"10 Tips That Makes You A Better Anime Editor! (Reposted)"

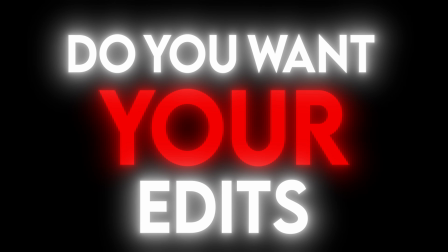Do you want your edits to go from this
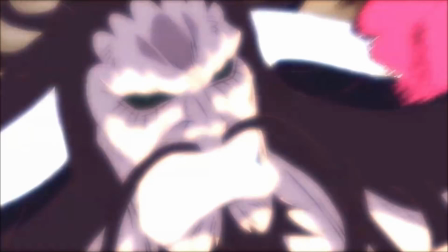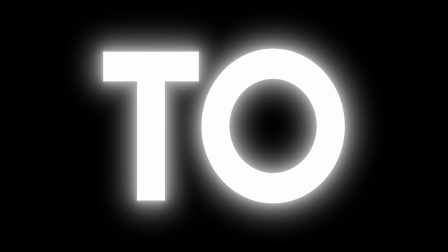to this?
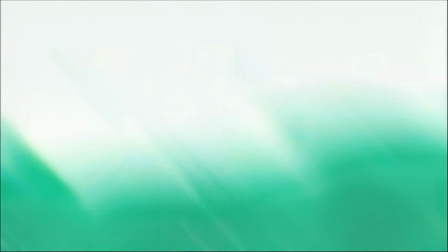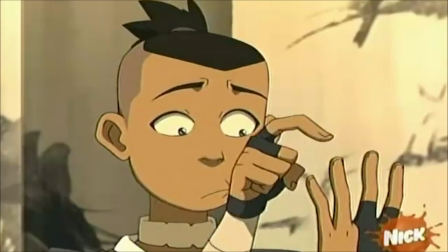Then stick around, because in this video I will give you 10 tips to become a better anime editor,
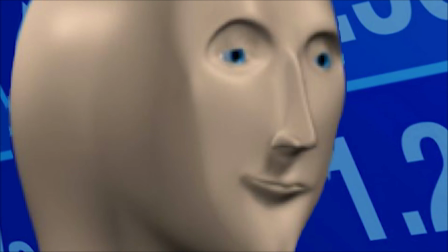and these tips will be helpful no matter what editing program you use. I will also give you a bonus tip that will instantly make your edits better.
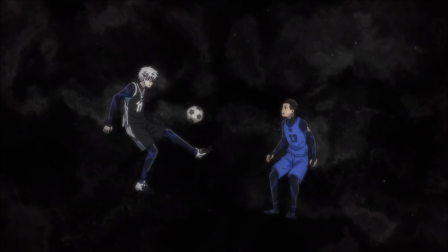The first tip is start with the basics. So think about it like that. If you want to start learning football, you're not gonna start by learning a bicycle kick.
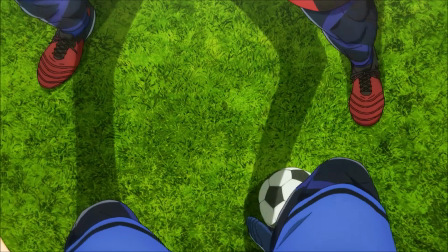You first need to learn the basics like passing, dribbling and shooting, and it's the same with editing.
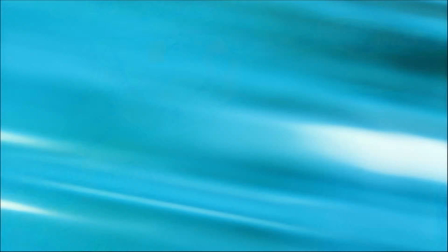Before starting to learn complicated effects and transitions, you should first learn the basics like tweakstering and time remapping,
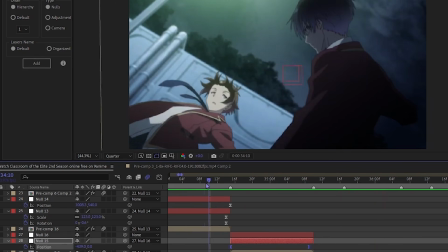the basic transitions like a zoom in and a zoom out, and position transitions with using X and Y values. And only after mastering these basics I would recommend going on and learning more complicated stuff. Now you might say, but how do I learn these basics? Which brings us to the second tip, which is watching tutorials and applying what you learned from the tutorials into your edits.
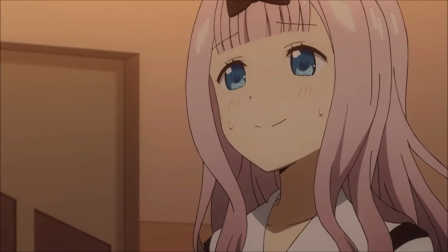So it might seem obvious, but tutorials are a great way to learn new stuff. But there's one big problem with tutorials, which is that a lot of the tutorials often don't explain it from the point of view of a beginner,
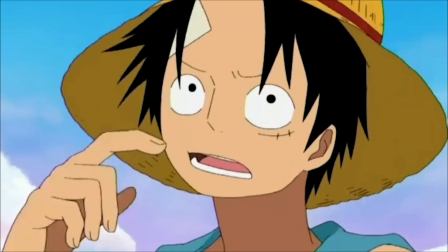so a lot of the time watching tutorials can make you just more confused.
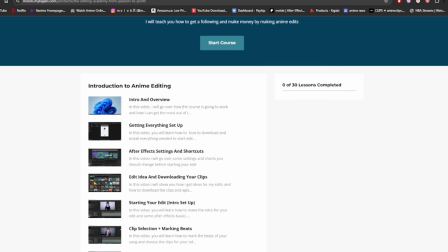Which is why I made my editing course, which will walk you step by step from not knowing any editing and not
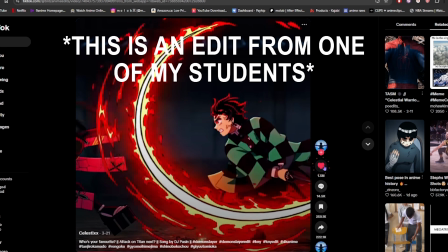even having any of the needed softwares and plugins to being able to edit like me and getting a lot of views on your social media.
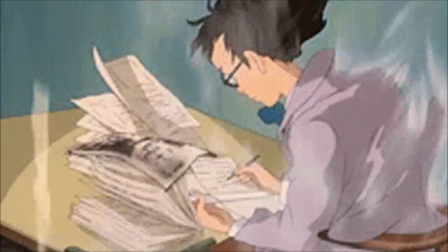So if you want to learn how to edit as fast as possible, make sure to check my editing course out.
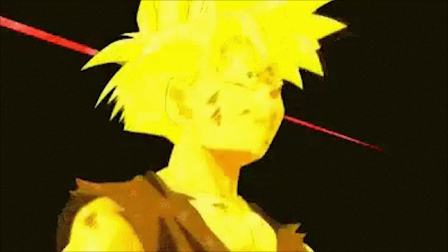The link will be in the description. Let's move on to our third tip, which can ruin your edit if you don't do it right, which is syncing.
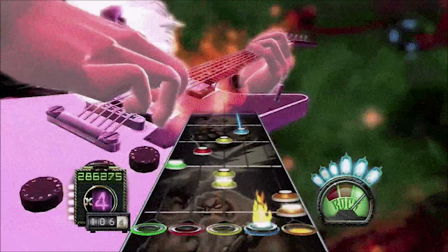Syncing is how you sync your edit to the beats of the song, which if you don't do right can ruin even an edit with the best effects and transitions. For example, here's one of my edits that I synced really badly, which just shows you how much not syncing your edit well can really ruin it.
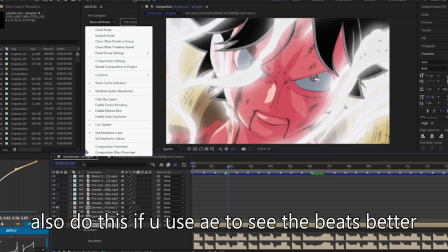And so make sure you sync your edit well with the song by listening to it and checking the sound waves so you can have the transitions on beat. So this next tip might seem really straightforward, but I still see a lot of people getting it wrong, which is matching your song to the style and to the anime, which is actually something you should be thinking about before starting the edit,
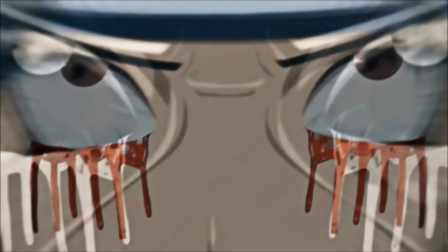because making a hype Naruto edit with a sad song doesn't really work. So before you start the edit, just make sure that your song matches your anime and also matches this editing style you chose to do. And now for my next tip, which is color correction. Color correction, or for short CC, is basically changing the look of your edit,
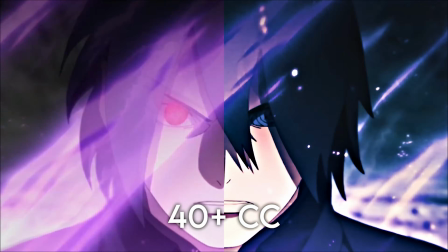which is a great way to spice up your edit, make it look prettier, or just match the vibe of the song.
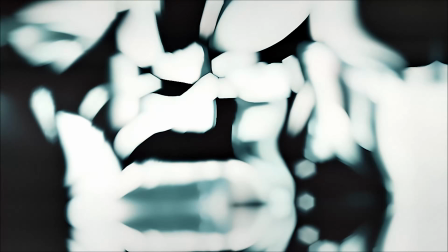Now a tip for a good CC is just make it simple.
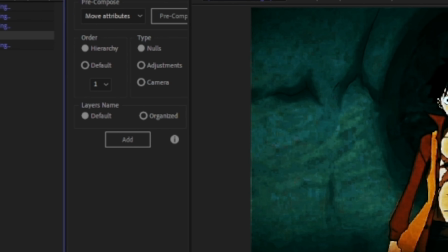Trying to add too many effects on your CC would usually just make it busy, which will in turn make it look bad and ruin the quality. Which leads me also to the bonus tip, which is quality, because quality is just a great way to instantly improve how your edit looks by the edit looking cleaner and prettier. So just make sure you have good render settings, use Topaz or any other upscaling program to make sure that your edits have the best possible quality.
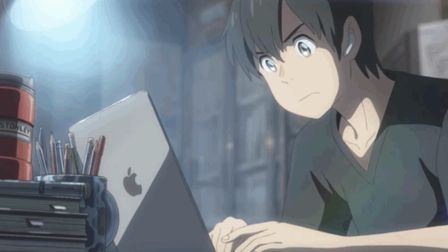Speaking of quality, a way to improve your editing quality is by having plugins. So in case you don't know, plugins are basically add-ons to After Effects or any other programs that can do many different stuff,
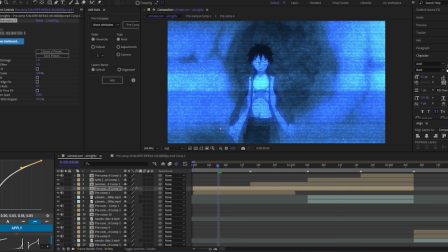from making cool effects to helping your workflow.
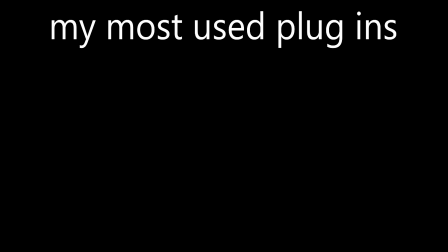And so I made a quick list of my most used plugins and which ones are must-have that I use in every single edit,
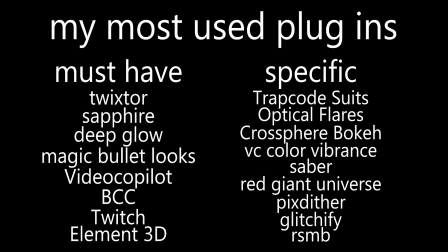and which ones are more specific or are just not necessary but are still a good add-on to have.